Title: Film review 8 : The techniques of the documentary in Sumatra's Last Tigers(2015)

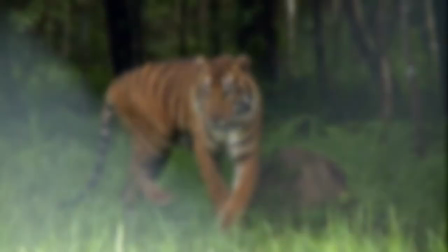(0:01)
Hi guys, today I'm gonna talk about the technical of documentary in Sumatra Last Tiger.
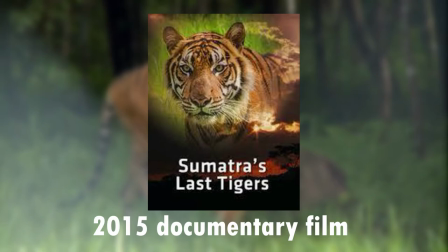(0:08)
This film is a 2015 documentary film directed by Haram Rahmat.
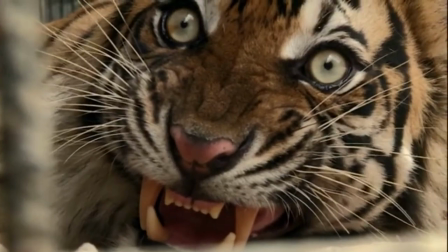(0:13)
The story revolves around a Sumatra Tiger named Banti and how the rescue team help the Tiger in many ways.
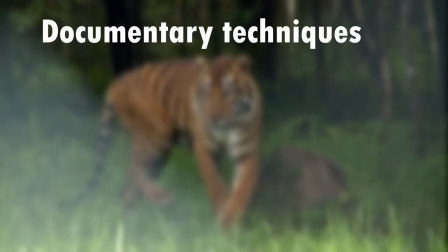(0:22)
Some of the documentary techniques used by the filmmaker have interviews, B-roll footage,
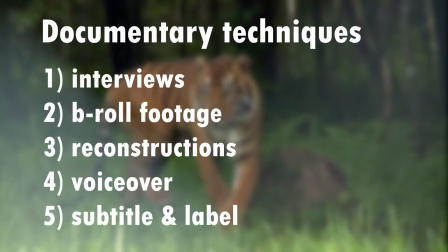(0:29)
reconstructions, voiceover, and subtitle and label.
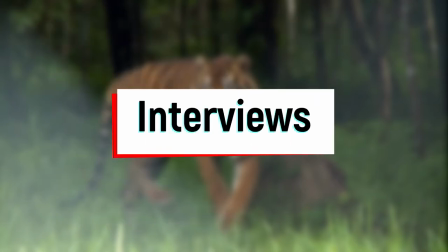(0:34)
The technical of the interview are the most common in documentary films.
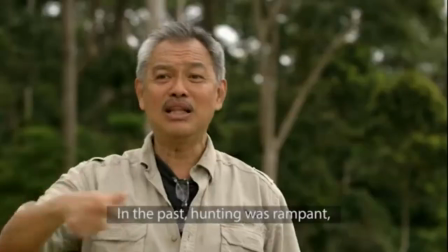(0:39)
The purpose of interviewing characters is to give the audience a different perspective
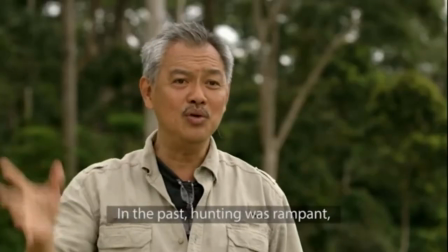(0:44)
to watch the documentary and to have evidence to prove the truth of the story.
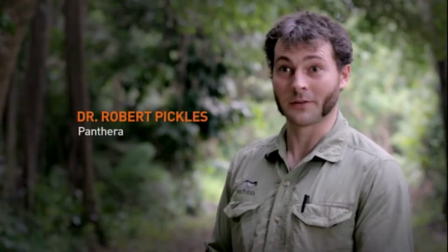(0:49)
Giving audience information and detail that give a sense of realism.
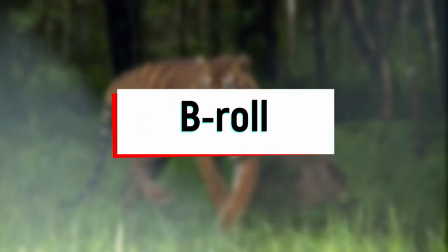(0:54)
B-roll is a technical shot of making up the bulk of vision in a form.
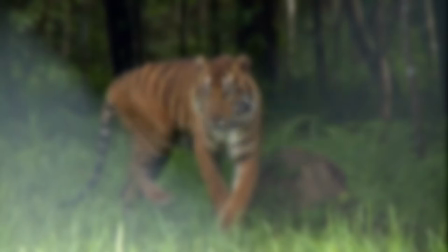(1:00)
B-roll shot primarily to cover up some part of the interview.
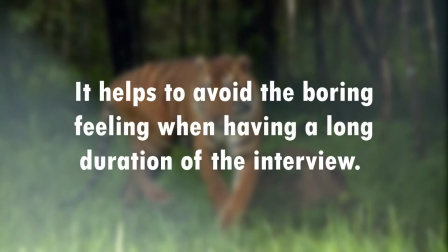(1:04)
It helps to avoid the boring feeling when having a long duration of the interview.
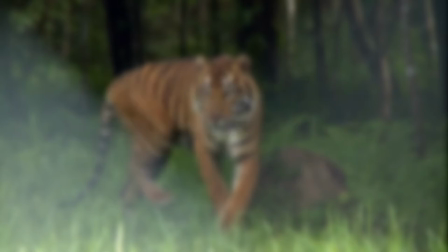(1:09)
Moreover, B-roll can also be included in some hand-heeled shot,
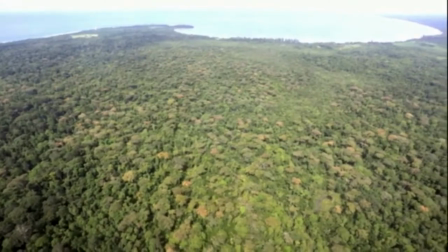(1:14)
close-up, middle close-up, or even long shot to establishing more connection to the important message given by the person interviewed.
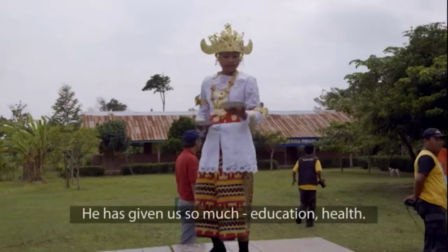(1:21)
An example of the B-Roll is the interview of the head of village by adding some scenes of the wonderful culturalistic,
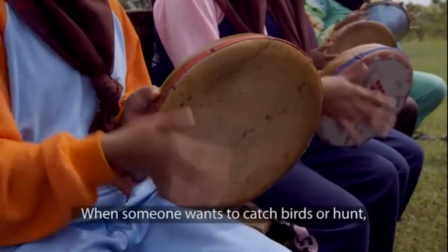(1:30)
the daily habit of the school to enhance the effect and meaning of the interview.
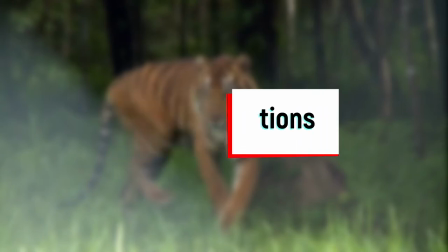(1:37)
Reconstruction are reconstructed and displayed in the form based on the information of the event.
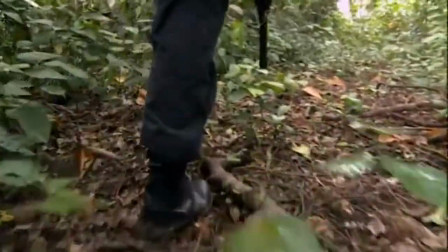(1:42)
Using ethics and artificial scenes or natural scenes to create a plot that simulate reality.
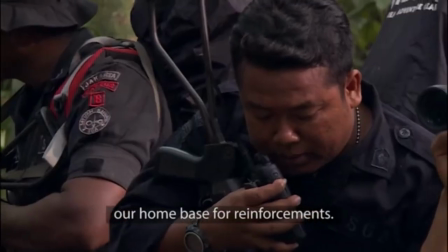(1:48)
For example, the scene of a team of rangers outlines the portals.
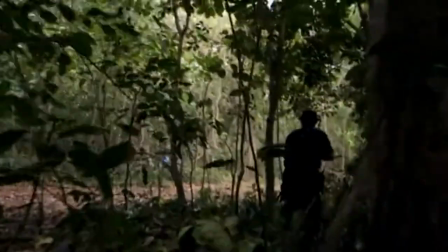(1:53)
It's a reconstruction scene. From the beginning, the hand-used shot added as rangers running to the portals' direction
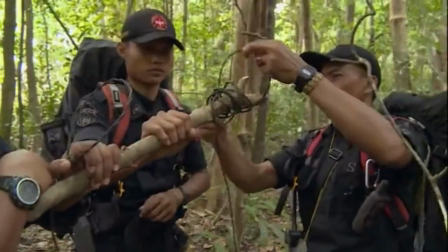(2:01)
to give the audience a feeling they are also in part of the event. It also records sound on the side to immerse the audience into the scenes.
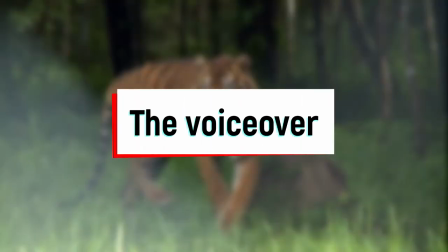(2:14)
The voice-over allows the filmmaker to approach the audience directly.
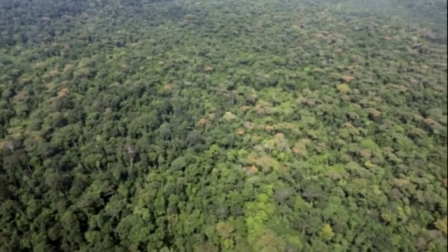(2:19)
Each voiceover providing a better documentary story of facts, explanation, and opinions.
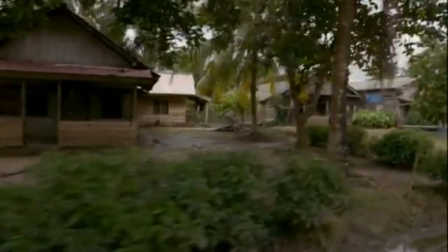(2:25)
The voiceover is not directly related to what appeared on the screen,
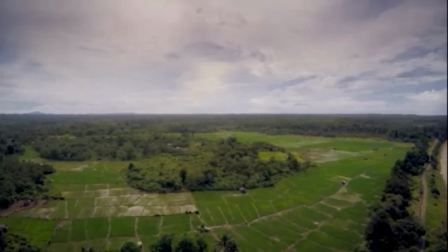(2:29)
but simply helps to narrative the process of the documentary and what the audience has been viewed.
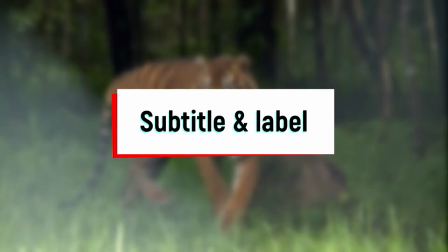(2:36)
Subtitles and labels. It also often appear in documentary films.
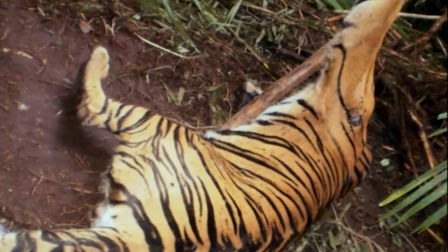(2:41)
Mostly, subtitles and labels were added in the scenes of the interview. Some also appear to the scene showing the name of the place or connect to the plot.
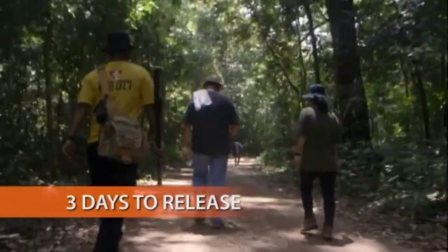(2:49)
One of the examples which is when the target is almost ready to release, it helps to give query information and time point to the audience.
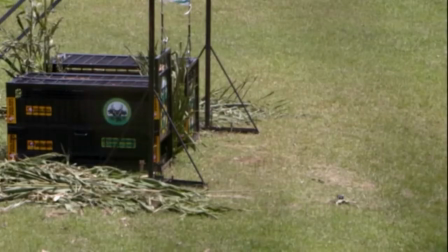(2:59)
Documentary film has a unique way to present an event, clearly giving the audience correct information and important news.
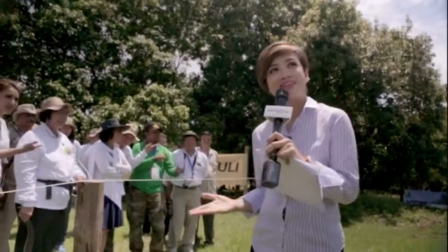(3:07)
Therefore, documentary film record different important historical events for different areas,
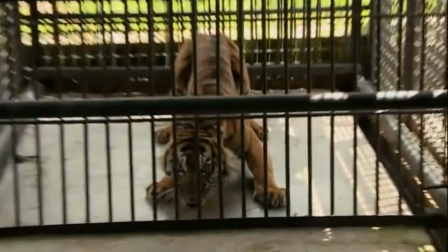(3:13)
which has brought a lot of influence on the spread of knowledge to the society.
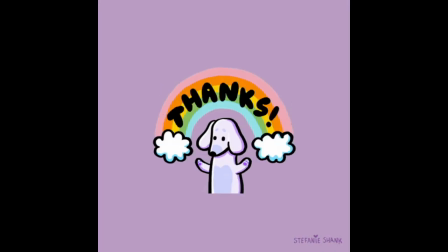(3:19)
Thank you for watching.